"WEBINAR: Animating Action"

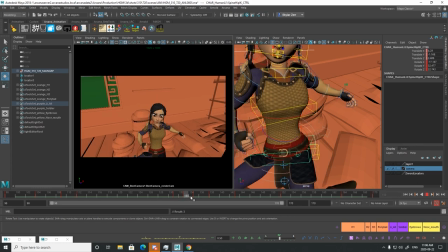(17:28)
I'm just pushing the animation really far at the beginning, just to
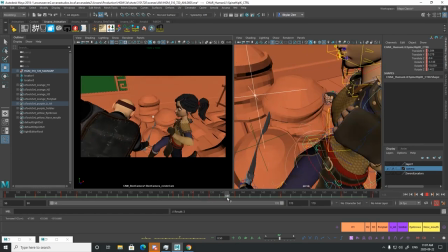(17:38)
get it working. Once I get it working, I can dial it back.
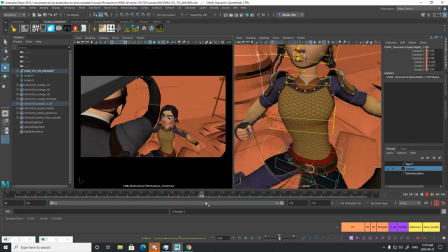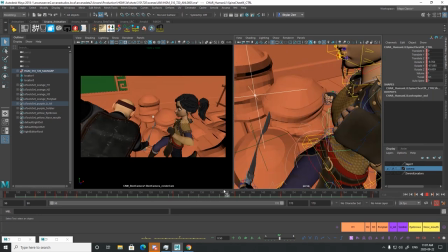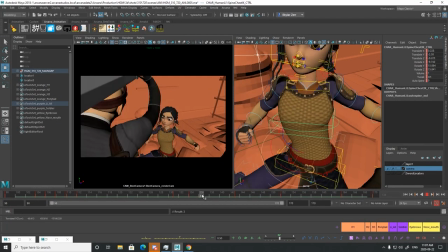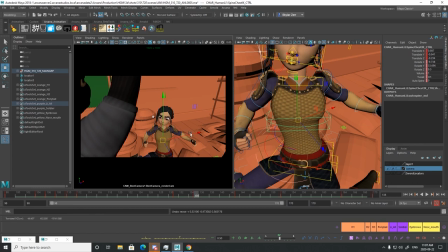(18:00)
The hips are leading, but I don't want to delay the chest too far.
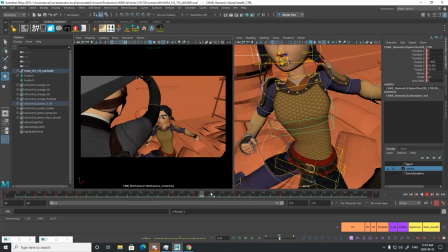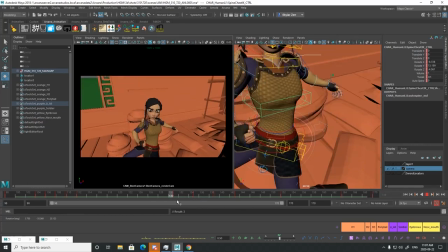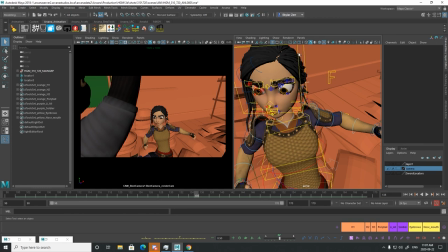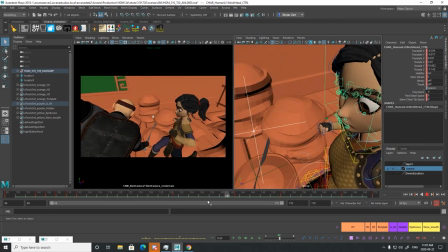(18:27)
Lee is, she's not really she doesn't have the knowledge to dodge, so I have to give her the knowledge to dodge.
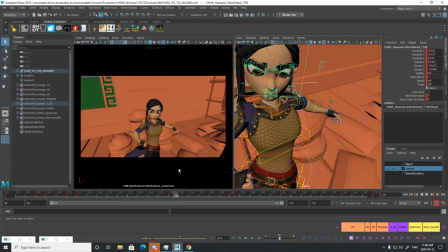(18:36)
So, this guy has raised his sword. She hasn't really reacted to that yet, and that's not really in my posing. So I have to insert a micro pose.
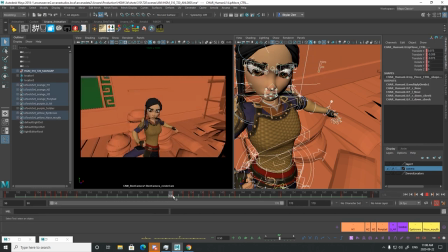(18:53)
See, this is all what I planned for my moving holds and my overshoot. But I need to actually change it up a little bit just to get her to look up at what's happening. She has to be able to read the action.
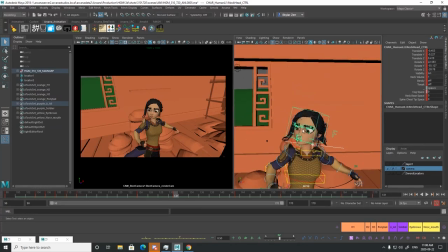(19:13)
She has to be able to read the attack before she can respond to it.
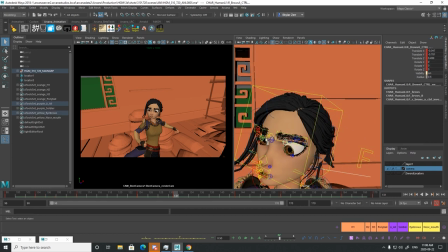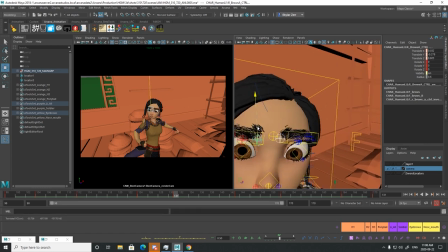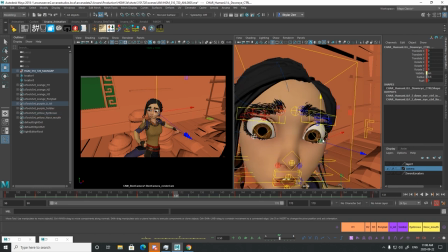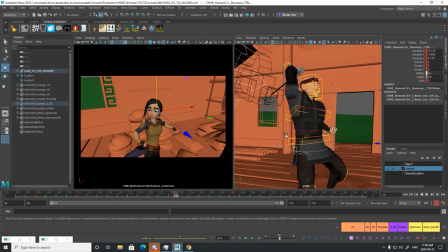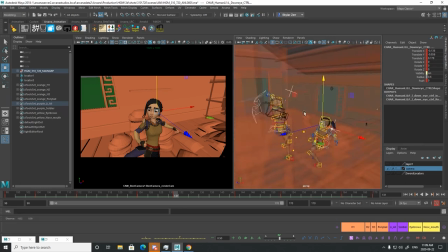(19:38)
Just gotta find her eyes. Where are the eyes? Hello, eyes. Where are you?
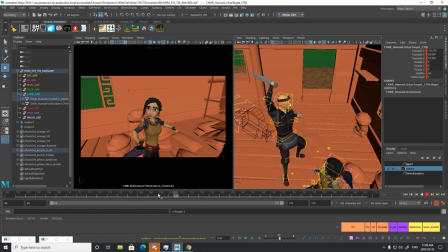(19:43)
So, there's my little pose change I have in there.
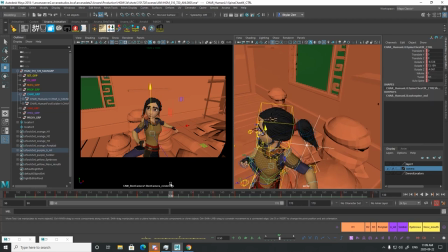(19:50)
I can add a little bit of chest to it.
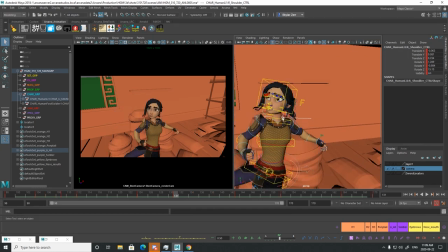(19:58)
A little bit of shoulders. A little bit of hips.
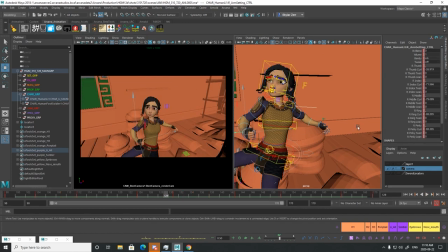(20:12)
Maybe she can relax her hand a little.
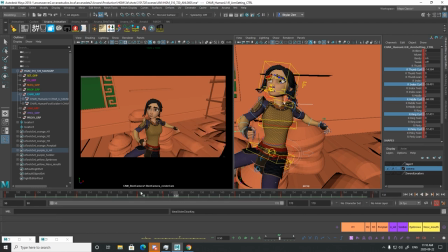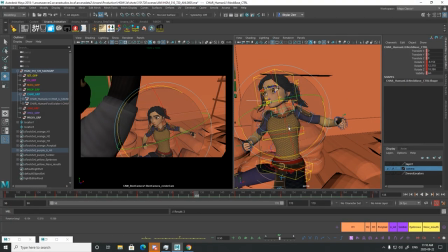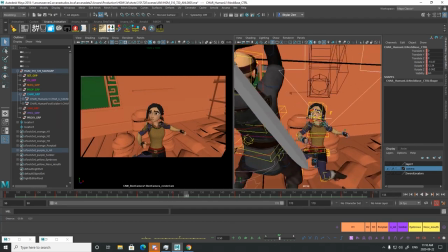(20:46)
Okay. So, I got her looking up.
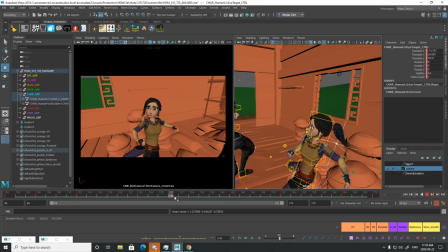(20:51)
Now, I'm going to add a couple of small breakdowns here. I'll start with the face. Maybe I'll do a blink. Get those eyes responding. I'm going to keep her eyes open.
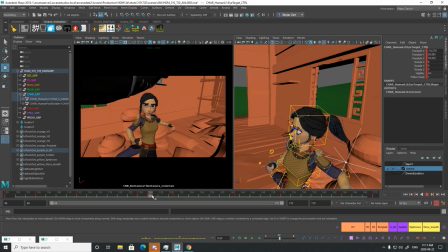(21:06)
Typically, if somebody's being attacked, they'll be so full of adrenaline that they may not be blinking. Kind of want to keep the eyes open.
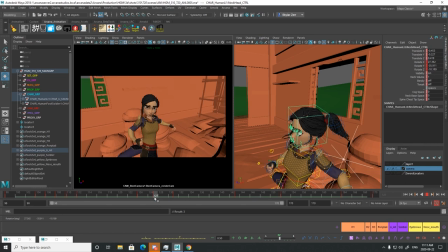(21:26)
Another thing a lot of animators tend to do, which I feel is a mistake, is they do the head, classic head arc, like they just dip the head down.